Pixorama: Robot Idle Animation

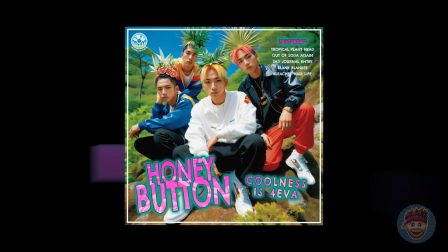249s I got plants on my head, and I don't suffer no fools.
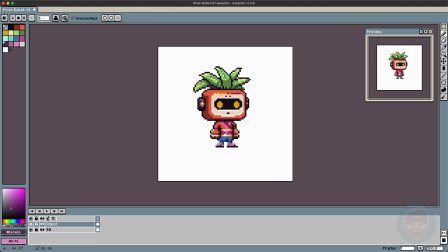255s
Yeah, the 90s were a very special time for music indeed. Now, I'd just like to slow down for a second and zoom in on the plant puff here,
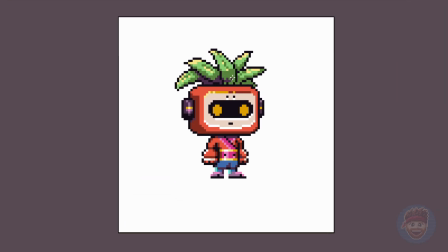263s
and talk about what I'm doing in the shadows. You'll notice that I have used a purple shade for the shadows here, instead of a shade of green that is darker than, the others. I'm doing this for two reasons.
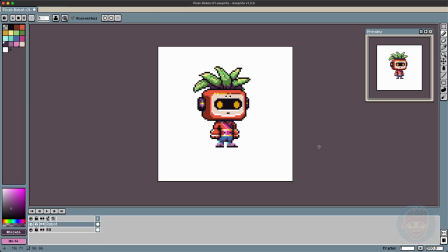273s
One is to add a bit of interest, and second of all, because I don't actually employ the concept of hue shifting in my work often enough. What is hue shifting, you might ask? Well, there are plenty of far more talented pixel artists on YouTube who have done videos on exactly that topic,
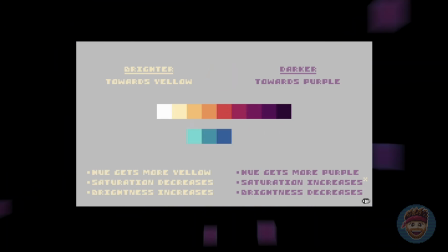287s
and I will link a particularly good one in the description below, done by Brandon James Greer,
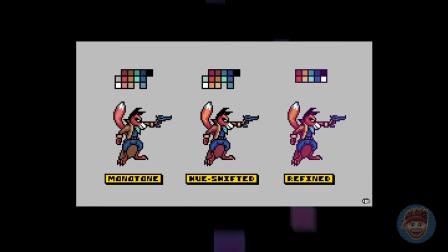292s
which I absolutely love. If you haven't already, I would highly suggest that you subscribe to his channel because he does fantastic pixel art content. Now, in the future,
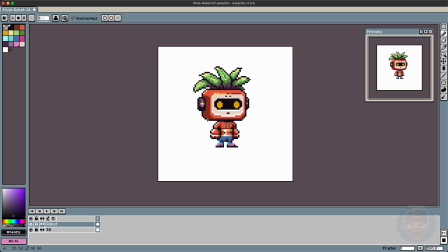300s
I might also do a video on hue shifting as well. It would be a cool topic to cover. But the basic premise is that when you're adding colors to your palette in pixel art, and you want darker and lighter shades, you don't just add brightness to the colors, which kind of results in a washed out look,
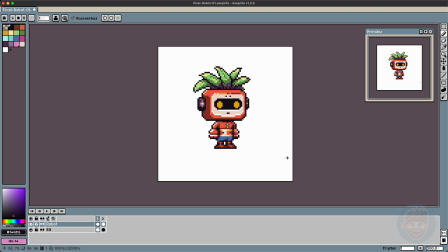315s
but you shift the colors in hue as you move them towards either being lighter or darker. And this results in a far more pleasing image with some beautiful, vibrant colors. Yeah, you know what? I'm gonna do a video on this in the future here because I think it's worth discussing on Pixorama.
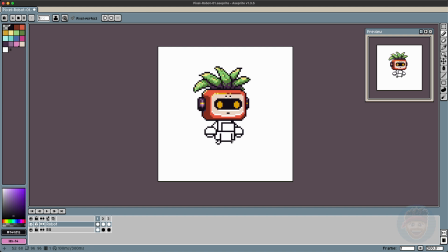331s
Back to our little robot, and you can tell that at this point I've decided to change the body as preluded earlier. I'm going to give it a more mechanical, robotic-looking body, which seems to make sense. And the first addition, after completely redrawing him, is to give him this nice little chest plate monitor,
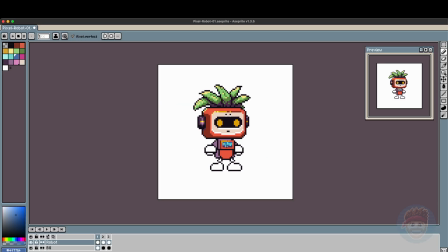347s
after which I'm going to adjust his abdomen, I suppose, and make that more mechanical-looking, kind of more like a piston sort of device. As you can see, his arms have also received a makeover. Gone are those little hands, and instead I've given him some little robotic mitts.
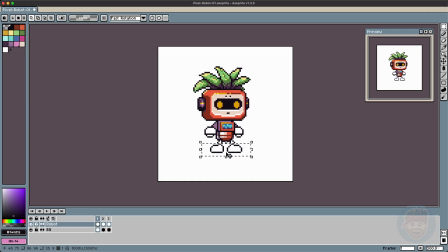362s
I think I will adjust his stature because he's looking a little too tall for my liking, and then I will start shading in some of these details and shaving off a few pixels here and there. I also feel like the hands need more work, so I'm going to extend them down, add a little highlight color to give the impression that he's got some sort of digits there, thumb or perhaps fingers,
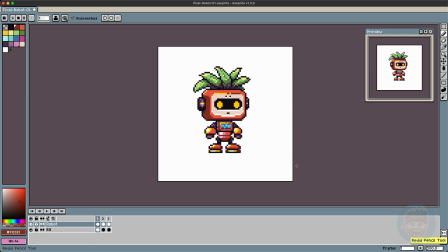380s
and give them some undershadowing as well. And make the feet, I know they kind of look like hamburgers, I sort of envision them having sort of spring-like devices inside them.
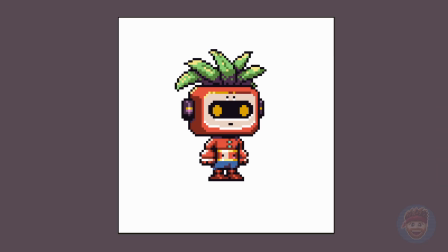388s
So you can see now that the body has changed quite a lot from our original design. I think this new form is far more fitting, and it's just one of those things that happens while you're designing something.
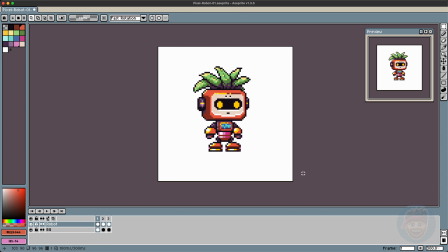398s
Of course, I had envisioned this little character in my head beforehand, but things often change while you're working, and I think usually they change for the better. I am liking where this sprite is at. I feel like at this point I can move into some of the final detailing,
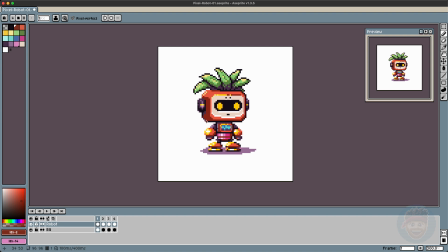412s
which involves removing some of these awkward black outlines and just polishing him up as much as possible before we move into the exciting part, which is bringing him to life, as it were. Yes. Now, as mentioned, I'm going to remove some of these outlines, and to do that, all I'm going to do is simply replace them with the applicable shade.
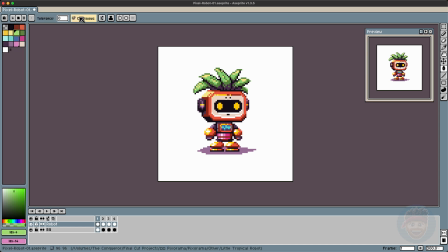431s
So I want to keep the form, but I want to change the outlines into something that looks a bit nicer. I'm going to add some shininess to the metal, because I feel like he has a nice shiny metal head, and I'm going to add a little more shadowing detail.
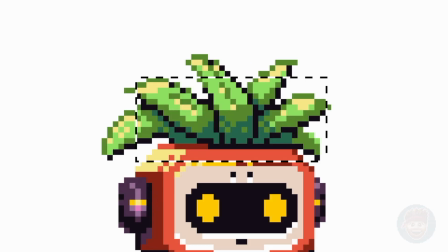444s
Oh, gadzooks, did I just change that back to that shade of green again? Well, so much for that hue shifting bit.
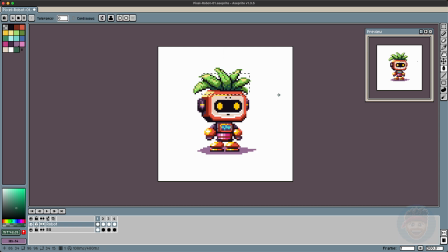450s
You're a liar! Anyway, let's change topic. With this sprite, I feel like the light source is on the top left of the scene. It's coming down from the top left onto the character. And it's almost creating kind of a rim light effect, so any surfaces that are facing diagonally or to the sides are going to catch this light, like on his head there up in the top left.
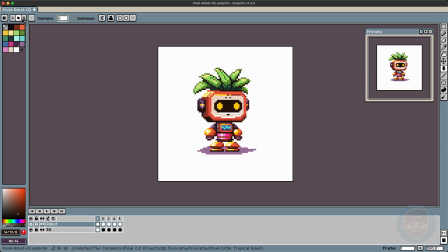470s
Now, one fantastic feature of Sprite, and there are so many of them, is the ability to check your document for unused colors in your color palette.
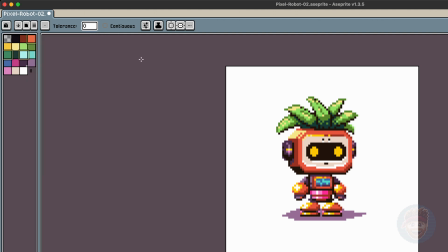479s
Pixel art is, of course, always about color economy,
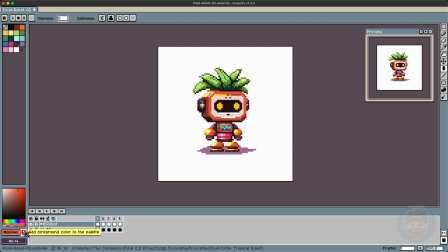482s
and we want to have the least amount of colors possible to keep track of and to work with. So by clicking this option, select unused colors, it will do just that in your palette, and from there you can either replace them or delete them and clean things up to your liking.
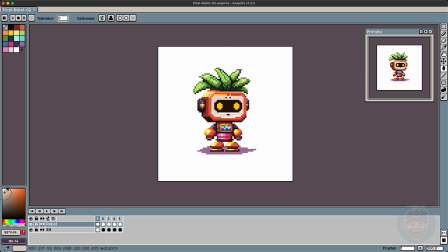495s
I feel that the head needs a little more definition, so I'm just going to go around the outsides and draw some highlights on these edges, which tends to give the shape a sharper appearance, which I think looks quite snazzy. But just to make certain that I've made the right decision, I often toggle back and forth between an older version and the newest version, which I've placed on different frames.
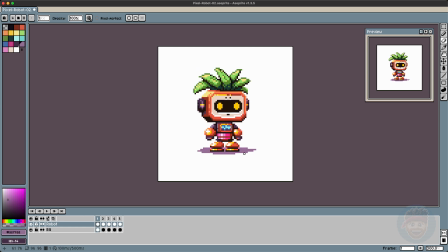514s
And yes, this is looking much nicer, I believe. The colors also have changed a bit, they're more vibrant and a bit more saturated, and a little lighter. So that's all looking quite nice. Now, there's something I do want to adjust quickly going forward, and that is the tropical foliage atop this little robot's head.
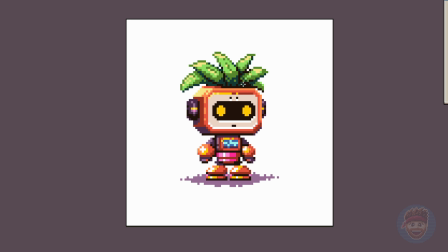530s
Just removing some of those black outlines, as I mentioned earlier, and working on the shadow detailing, using one of my favorite methods, which I've talked about quite often, this pixel sort of diffusion method,
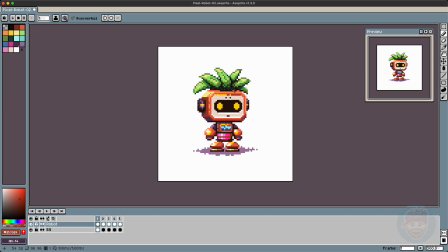539s
which saves you colors and adds quite a lot of detail. Snazzy. But looking at him now, I also find I don't like the ears, so I'm going to change them and make these little ear modules something a little kind of cooler looking. Give them some futuristic looking glowing neon circles, because that's the kind of era he's from, I suppose.
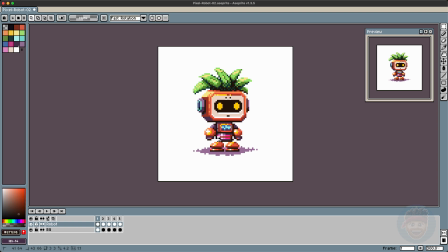559s
Finally, there are just a few places that I think could use a little more shadow detail on his little abdomen down there, the little springy abdomen, and also his face is looking like it could use a little more personality, so I'm going to add some final shading there as well, just to give his faceplate a bit of depth.
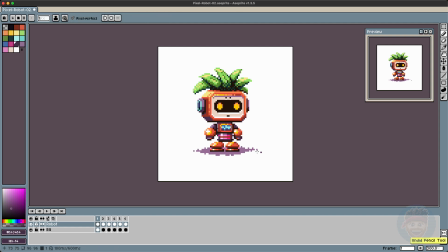573s
Touch up the highlights on the edges, give his eyes sort of almost a luminous, kind of glassy, glowing kind of quality. And I did actually toy with the idea of putting a layer of pixels around the outside of the eyes to make them glow, to give them this kind of glowy effect, but I figured it would look too muddy,
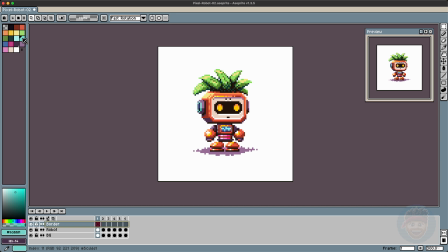589s
and I actually really liked the clarity and the sharpness of this yellow shade on this almost dark black color. So it's funny though, putting a little shadow on the inside of the eyes upside down tends to give it this odd sort of neon quality, as if the eyes are actually illuminated.
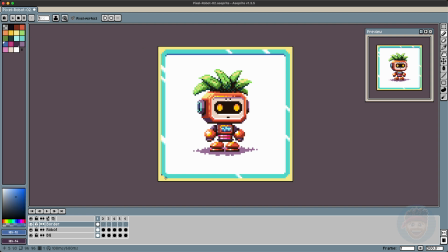603s
I got a little sidetracked at this point because I was kind of excited at having finished the sprite and created a border, but that's not important, because what we're going to do right now is hide that border and create a new layer which is going to contain our animation.
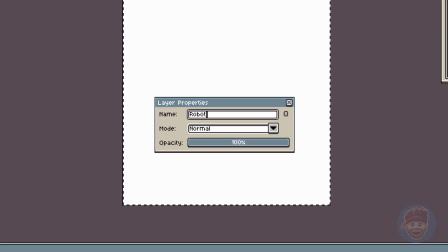616s
Joy, happy day. So I'm going to copy our sprite, plonk it on this new layer, call it Robot Idle, and let's get to the animating.
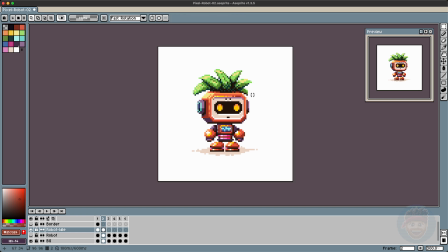625s
Before I even begin this, I want to have an idea of what's going to happen in my head, and what I want to happen is for the robot to bounce in place and actually spring upwards. So his idle animation is literally going to be him standing there bouncing on the spot. And for this, we require that he first buckles down a little bit and gets ready to spring upwards.
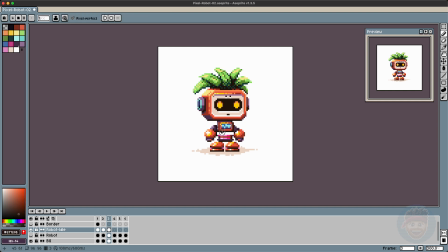644s
So the first frame is going to be him lowering slightly, after which we are going to have him propel upwards. So all I'm going to do is copy the initial sprite, paste it on a new layer, and start adjusting things bit by bit, which is how animation tends to work. And I'm going to get this springing motion in straight off the bat by selecting his head and his body,
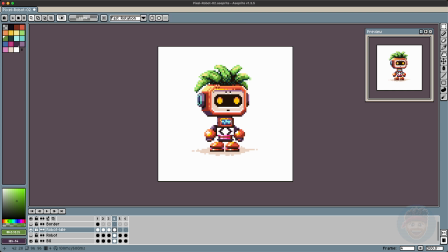662s
and they're going to be the only two things that are going to move initially. We'll get to detailing other stuff later, but for now, let's keep things simple by just containing ourselves to two moving parts, which are actually quite a bit of work in themselves, seeing as on top of the head we have these plants which have to react to his motion.
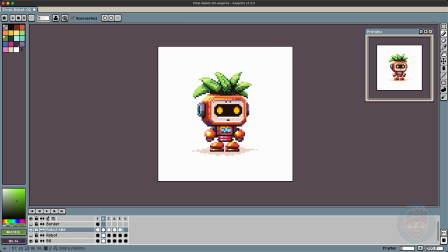678s
So as he propels upwards, they are going to, in response, shift downwards. Even though they're not particularly heavy, you can imagine that plant leaves they don't have a lot of weight to them, but still,
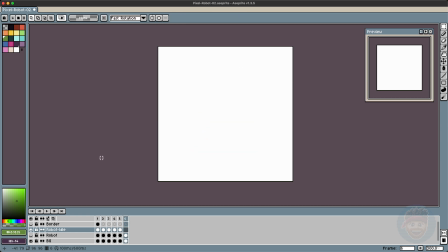689s
as they are being driven upwards, they are going to deform and droop in response,
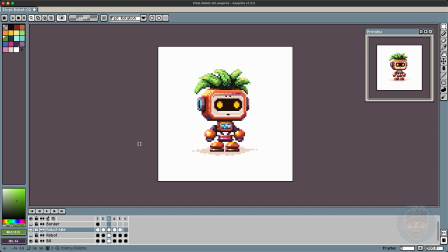695s
and the motion is going to be most obvious at their extremities. So the very tips of the leaves are what we are going to see move the most of all, and as we get down towards the core body of the plant, you're going to notice that it doesn't move that much at all, because that's where the bulk of the structure is anchored. Oh, fine. Let's see an example.
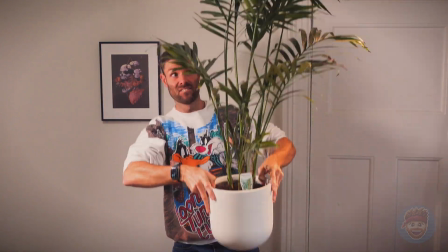713s
That's right, it's time to make this plant dance. And you may notice that the center of the plant stays motionless while the fronds themselves do most of the moving.
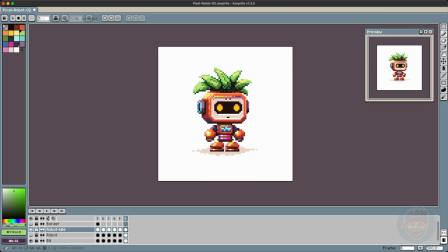721s
Good work, Jim. Yes, I suppose that will have to suffice. One thing that I should mention at this point is that I'm shooting for around 6 frames total in this animation. I don't think it needs to be much longer than that to complete the motion and return to the starting position.